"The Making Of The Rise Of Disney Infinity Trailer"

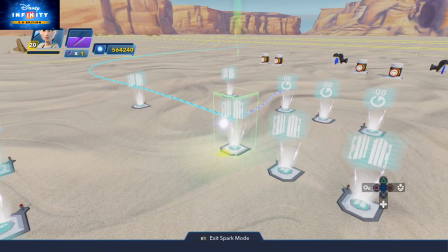8:21 Yeah, so I have that effect on there on the screen using these logic gates, and again, like the path, it's done on different timers.
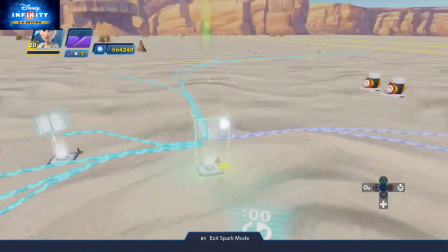8:29 So now that I've pressed that option, what you've got here is this button does the opposite. When I'm in between breaks, I press that and it stops all looping effects.
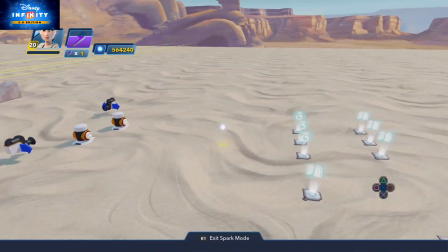8:37 Just switch the whole thing off so it stops them there on the screen. Okay, so then we're going to do a bit of film cheating.
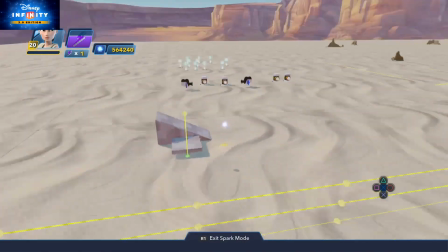8:44 I couldn't get the camera at the right height. It's either too low or it was too high.
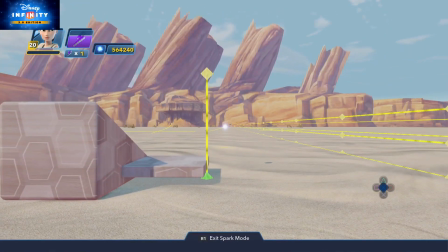8:50 It wouldn't be exact. So I cheat. Right, and you'll see very film props.
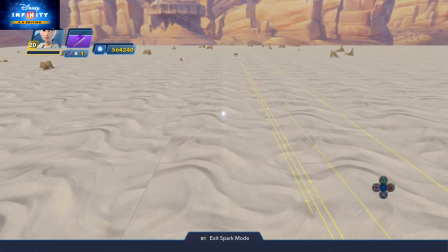8:54 If you ever watched the making of Lord of the Rings, they're sat not on a horse but on a can on top of a car.
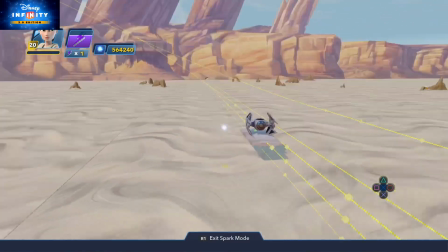8:59 Oh, this is a cool little thing as well. You can't get a spaceship to stay floating in the air.
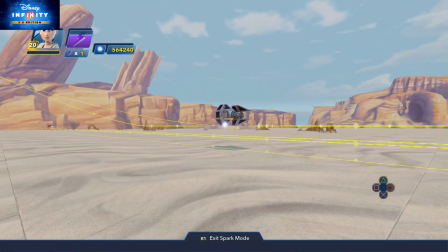9:04 It won't allow you to do it. So what I also did is I put a little platform and just rest the car on there.
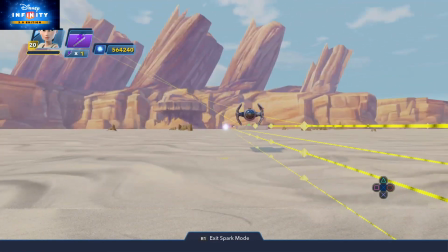9:11 So you can see it just rested on the top there. Now the beauty thing is, when you're far away, you don't actually notice the spaceship takes preference, and it's the same colour as the background.
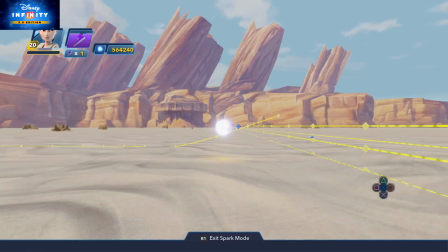9:19 Now that you know that the platform's there, by the way, you're going to be able to see it all the time. But until then, you don't realise it, but it's actually there on the ridge.
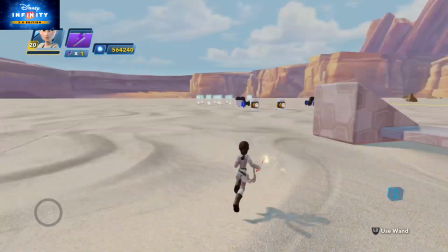9:26 You can't suspend a spaceship in there, it'll just fall. So if you'll see here, I've got these little stepping stones, and this is to trick the camera work.
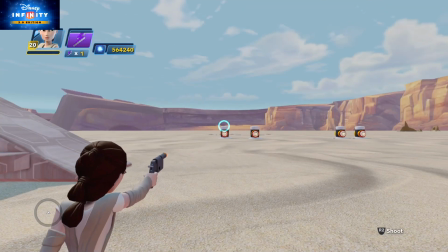9:34 So if I turn the camera on, let's shoot it on, right? And all it does is turn the camera on the screen.
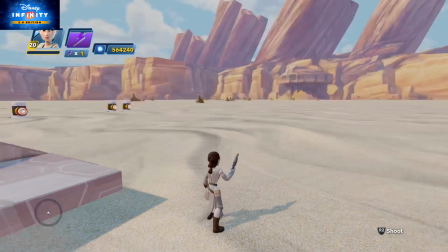9:40 So all I've got to do now is position myself and try and get myself. So finally I'm not in the right position, so let's get closer to the ramp first, and then shoot it again.
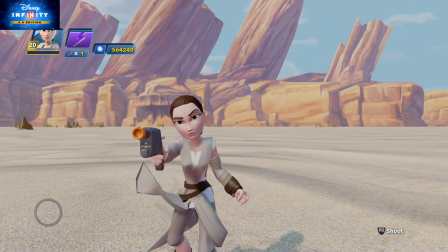9:49 Right, now we've got
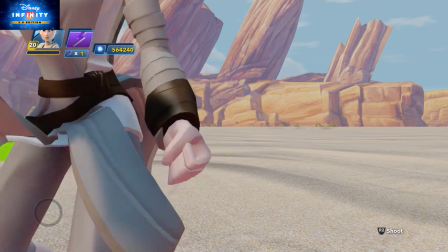9:51 the spec. So now what I can do is I'll start walking up the ramp so I get her waist at the perfect height. which is brilliant.
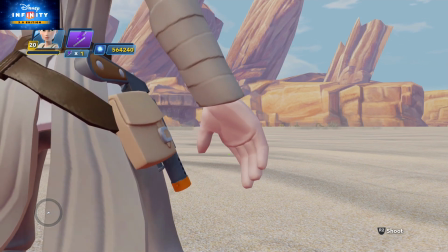9:58 But now you can't see the spaceship because the flipping hand's in the way. So it's one of this like editing part, but it's once you've got the layout right, I've just got to position it.
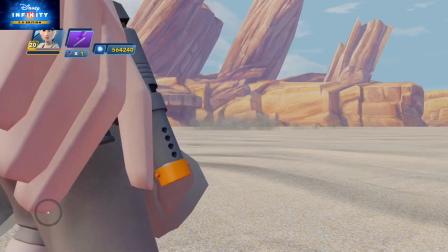10:06 I've got a little smoke coming across. Yeah, so you can position it here.
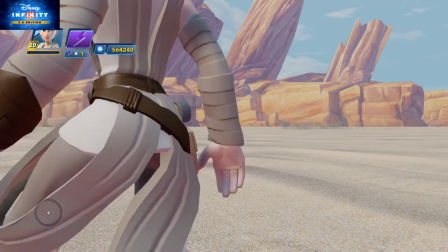10:10 So again, trying to cheat and get it so you can see the spaceship at the same time. So again, it's just lining it up because you can't see it. I don't want to touch the camera work.
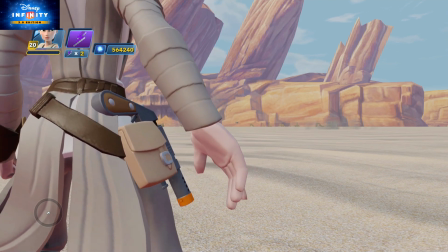10:18 You've just got to get it right and perfect. Now you can't see it, but the spaceship's there in the distance.
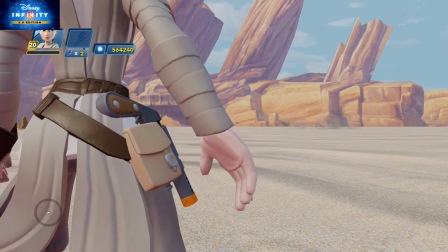10:23 That's now the perfect height, and that gives you that effect. And I only need that effect for a few seconds.
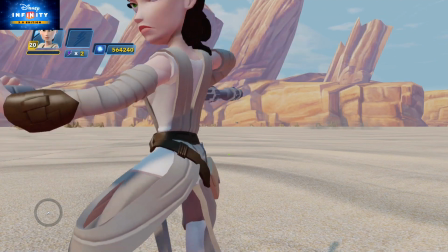10:29 So that entire setup is purely for a 2-second shot. But if it charged together, it works quite well.
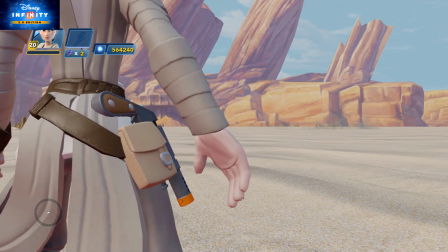10:37 Right, I'll show you now how I did the spaceship and how I get that loop coming round through on the spaceship.
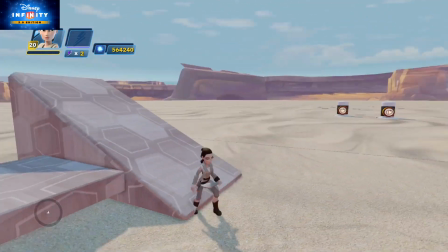10:42 Okay.
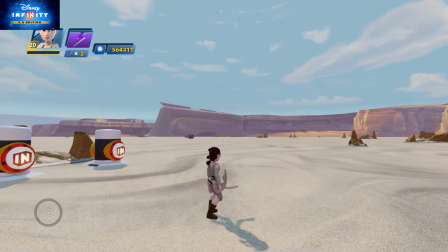10:46 Right, so this is the set for the twisting camera shot.
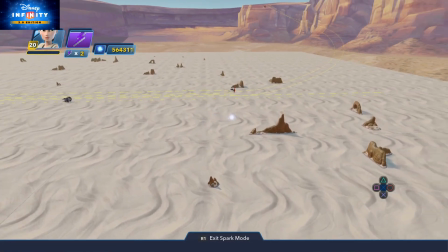10:51 Now, what we're going to show you is a couple of things here. There's a lot of different factors involved with this clip.
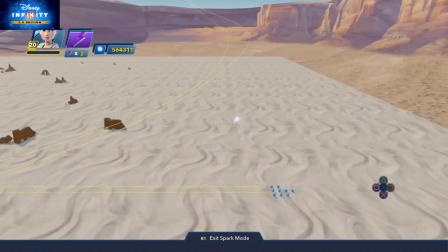10:56 So this was the second one I did, and once I got this working, I knew I could then do the clip together.
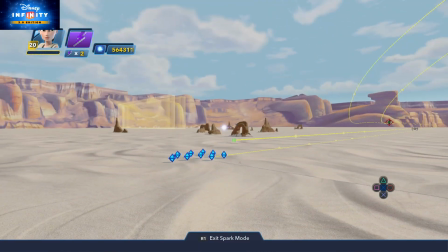11:01 You'll see here I have two paths. Okay, both paths are switched off.
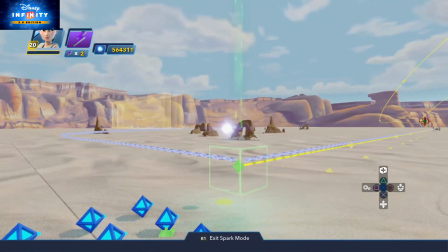11:06 The top path is for the spaceship, and the bottom path is for all those locators.
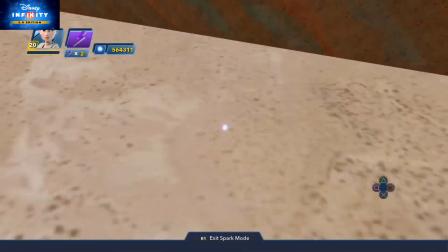11:11 Okay, and I've linked all those locators to that particular path.
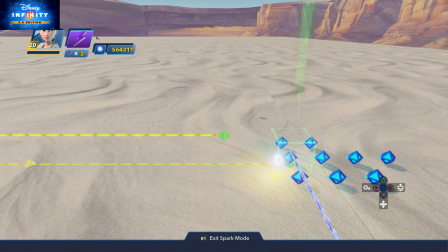11:15 Yeah, and all I've done is I've adjusted their height and width on the path tool, so they're staggered like a star, because I realised one set of smoke wasn't enough.
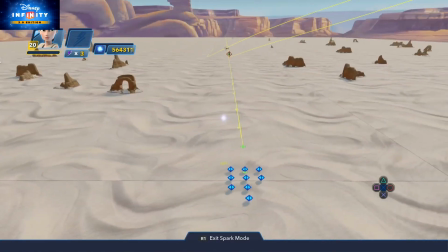11:24 I needed loads. Okay, so each one of these little things are linked to an effects generator.
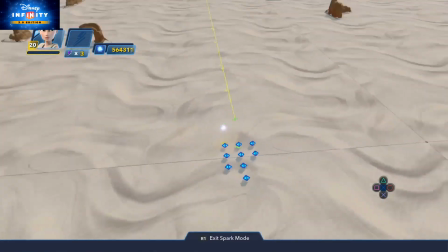11:32 Okay, so they're all switched off. Yeah.
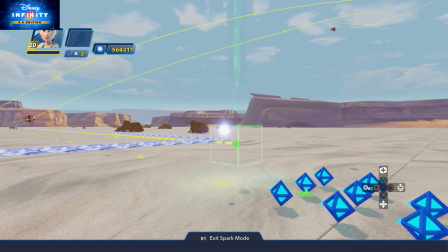11:36 What we're going to do here basically is when we connect these on this path, they will all trigger these ships.
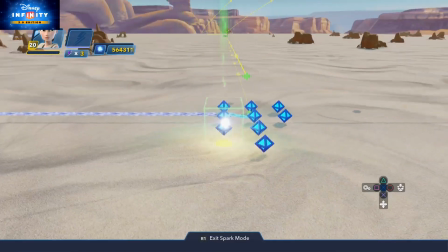11:43 So when we hit a certain point along the path, these things are all going to fly along at the same time, creating the smoke effect.
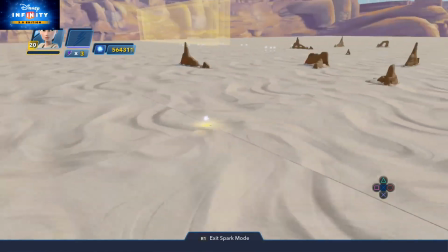11:48 And like I pointed out, these are all linked to this effects generator over here. Let's get all the way across over here.
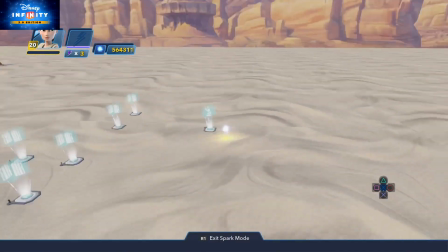11:54 Where is it? There we go. Hidden outside is our little effects generator, and that will play smoke.
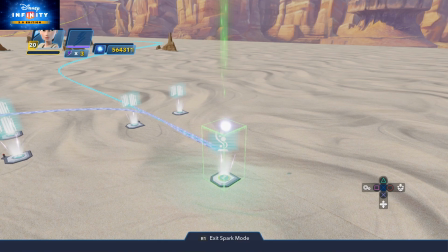12:00 When I tell it to play smoke, it will smoke. But by that stage, I will switch on the path, and they will all start to move across.
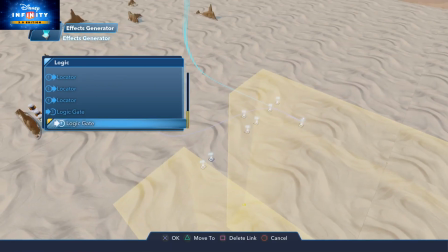12:05 So you'll see here they're set to a path tool on all those various locators. So the same one effects generator is to multiple locators, so they're all going to chuck out a load of smoke.
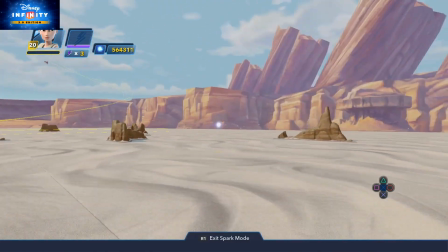12:15 Right, so what we're going to have is my spaceship's going to fly along here when I trigger the spaceship.
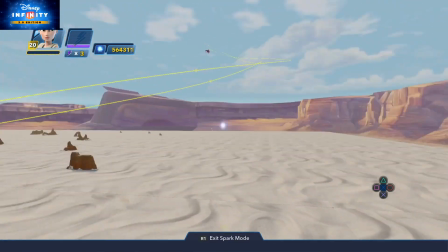12:19 But the first things first, that's not what we're looking at. The first thing we're looking at is this path tool, the camera spinning down at an angle.
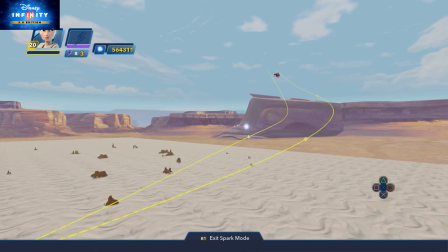12:26 And I wanted to make sure the camera was correct.